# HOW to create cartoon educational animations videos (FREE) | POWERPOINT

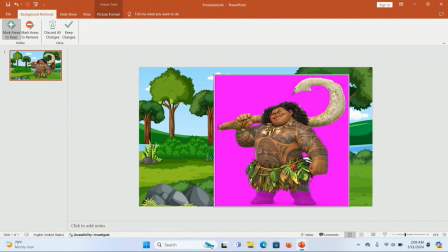3:58 All right, so I want all of the purple color to disappear from where I want from the hook and also from the leg, so that the image comes in, appears normally. So when you are done with that, you can just click the tick button at the top, or you click outside of your slide,
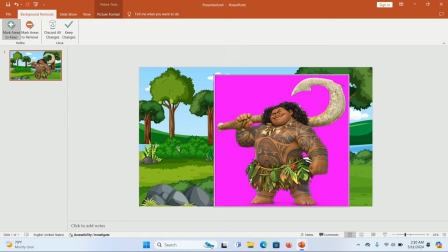4:17 and the section which does not have the purple color is going to appear directly on your slide like that.
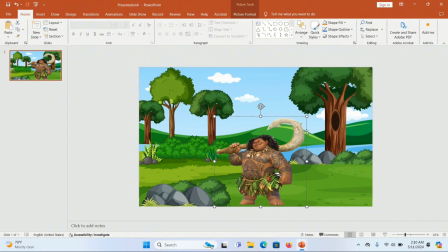4:22 Now next is to just adjust your image. Use your cursor on you're going to see the circles around the image, drag.
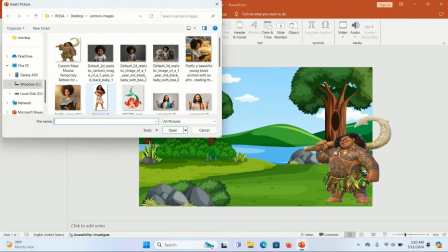4:31 We're going to be doing the same for all our characters. We're going to be inserting them and we're going to be removing the background image.
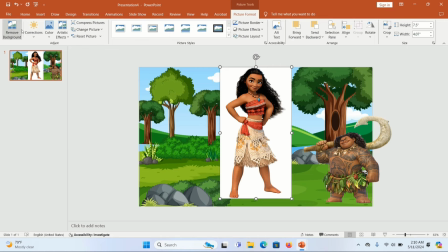4:38 Right, make sure our image is highlighted. Go to picture format, you're going to see remove background, click mark areas to keep,
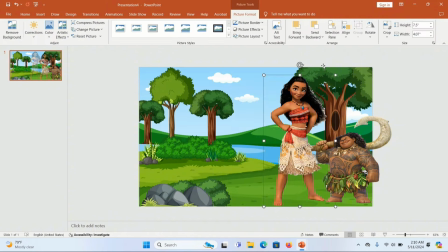4:46 and just take away all of the purple color around the image and then just adjust it like this. Now I'm going to rotate this image because it doesn't look good. Now select the image and then go under picture format. You're going to see you rotate here, Click on that and you're going to see flip horizontally.
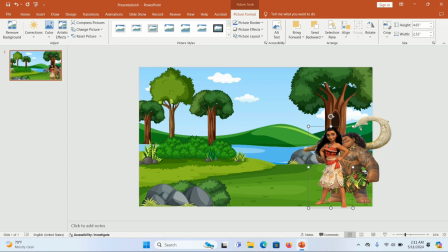5:04 The image has flipped. So that's how you can easily rotate a character.
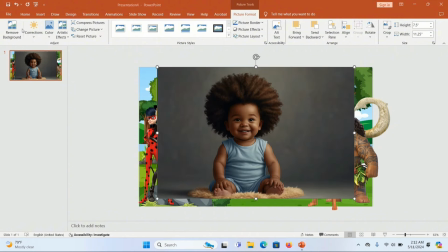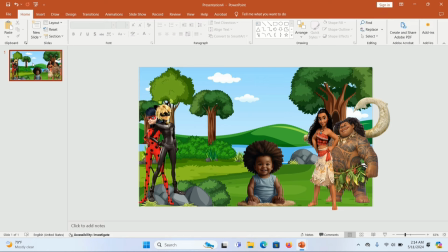5:18 Now, once our characters are in here, now click on this, right click on this slide and then click duplicate slide. And the slide is duplicated. And the next thing, we're going to click on the first slide.
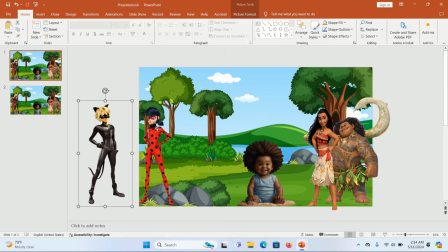5:29 This is the first slide, and we're going to drag out all of the characters.
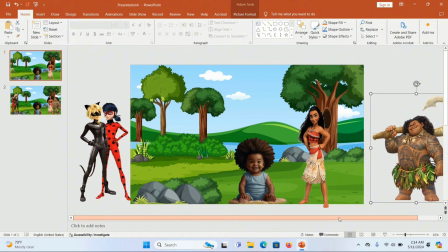5:33 Now, the reason is because we want to add more transition effects to happen so that when we're going to the next
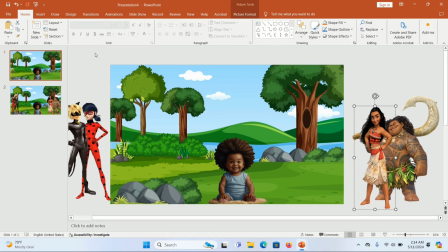5:40 slide, all of the characters will be entering the second slide seamlessly. So you're going to see how that looks later on. Now, adjust the baby hair. We want it just to appear on the first slide. And then we're going to insert a text box. So go to the top, you're going to see text box.
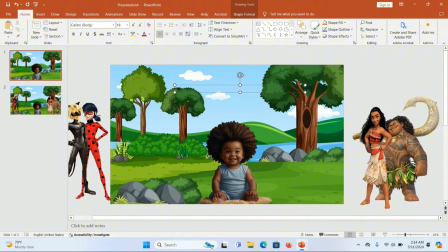5:56 Drag it here, and now you can type in what you want. I'm going to type, hi, my name is Baby Jacob. Select it, and then we're going to give it a different font.
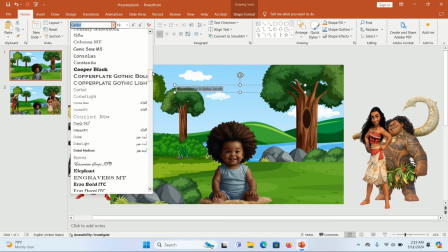6:08 We're going to look for a great font, playful font. Okay, I think copper black looks great.
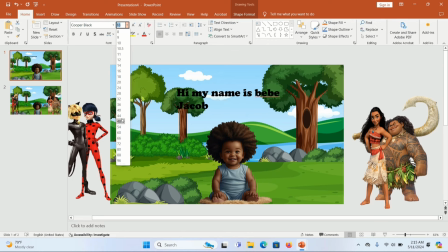6:14 And then change the font size, like so. And we're going to also change the color of the text. Click and click white. And we're going to give it a text height outline color.
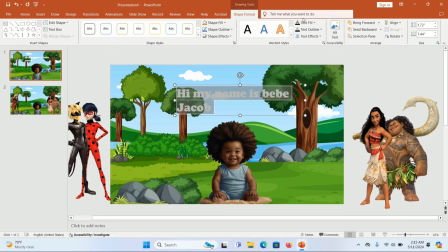6:28 So go to shape format and go to text outline. We're going to give it a dark outline color so that the text now look more brighter. Right, so it pops out a bit more. Next, we're going to duplicate this text box by selecting it
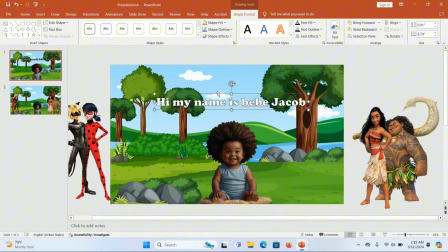6:45 and clicking Ctrl D on your keyboard to duplicate the text box. And then next, just adjust it like this. And what we want to do is to add animation, right? I'm going to first of all change the text and write meet my friends so that
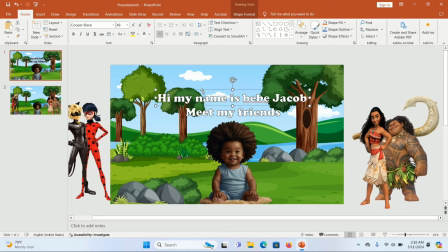7:03 when we're going to the next slides, of course the character is introducing the other characters. So again, I'm going to be giving animation to the first text box. Highlight it and go to animation.
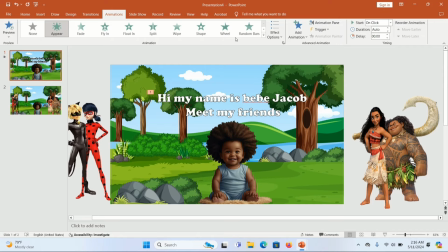7:15 So we're going to give it the appear animation, right? And then next, go to where it says on the far right corner, you're going to see animation pane.
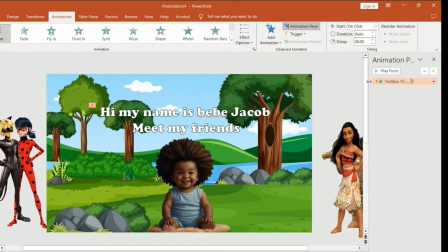7:24 Click on that. And this is the animation for our first text box. Click on that drop down arrow.
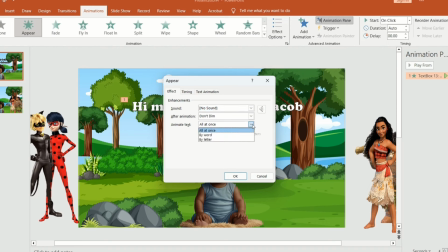7:29 Click on effect option. Now, this is where you can further edit your animations. Now, we're going to make sure that the text appears words by words. And the delay time for each word is 1 second. Now, once that is done, click OK. Right?
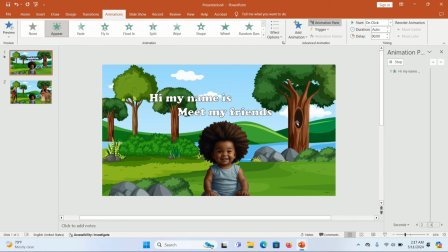7:46 So the text, as you can see, is appearing words by words, and the delay time for the subsequent text is just 1 second.
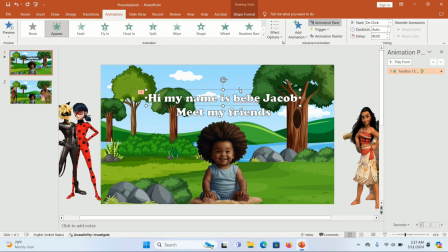7:55 Right, so we're going to do the same animation for the next text box.
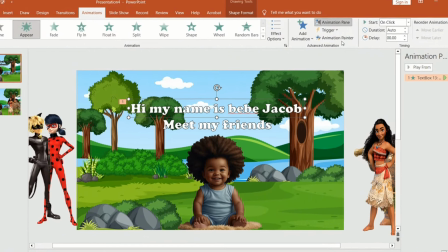7:59 So we're going to copy this animation, just highlight it and go to animation painter here.
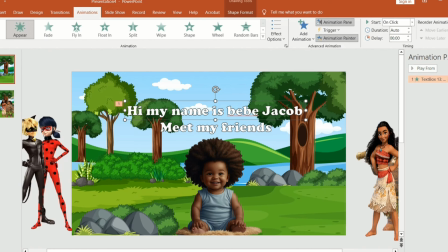8:04 When you click on that, you have already copied that animation.